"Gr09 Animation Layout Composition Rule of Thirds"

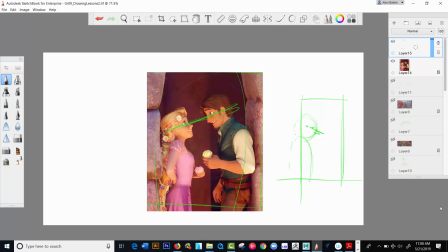481s
of fill out the rest so maybe that's a little too abstract for you guys to think about but that's a sense of framing so look they're framed within the door frame right so within this kind of beautiful archway here okay so that's something you can think about you can maybe in your composition do this you can bring the snowman really up front here the hat going up
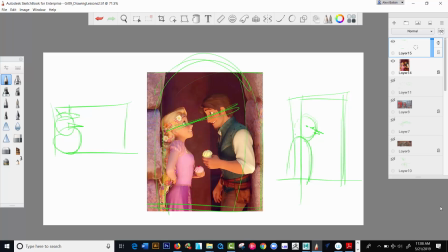500s
like that okay the cone here the eyes so that in a way our brain is saying oh yeah there's movement going on here there's something going on here there's my hat coming around there's the snowman and back here
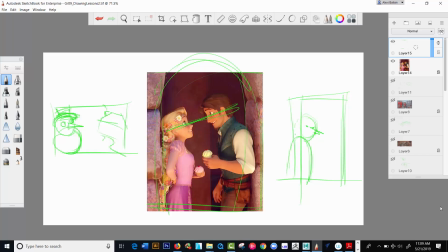515s
is the chalet or something or you know and so on that's going up and we have that so this is a framing system that you can apply if need be okay okay I've got something like that I've got my valleys here and maybe you have a pond with a sign over here so
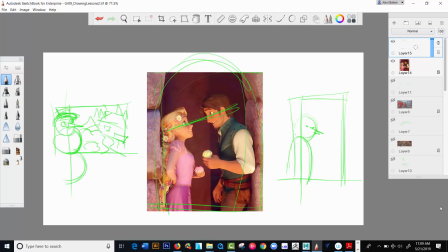533s
this is a sense of framing our brain right now is doing there is creating the rest okay it's creating this dot dot dot dot like that okay this was a quick quick lesson about framing but this is what you have to do once you have all your elements figured out okay So you
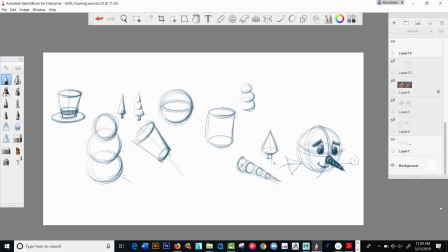549s
went past the drawing and creating these objects in 3D. Then you're bringing them together in your composition.
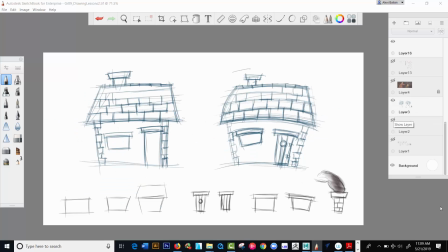555s
And the composition is about layout. It's about placing these elements in a cohesive manner.
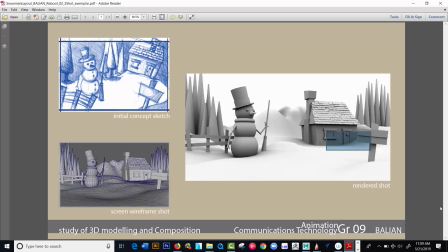562s
So I'm ending it here. So if you look, obviously one-third, one-third. There's some depth. There's middle ground, foreground, background. So we're good to go. On this note, we're ending at this point.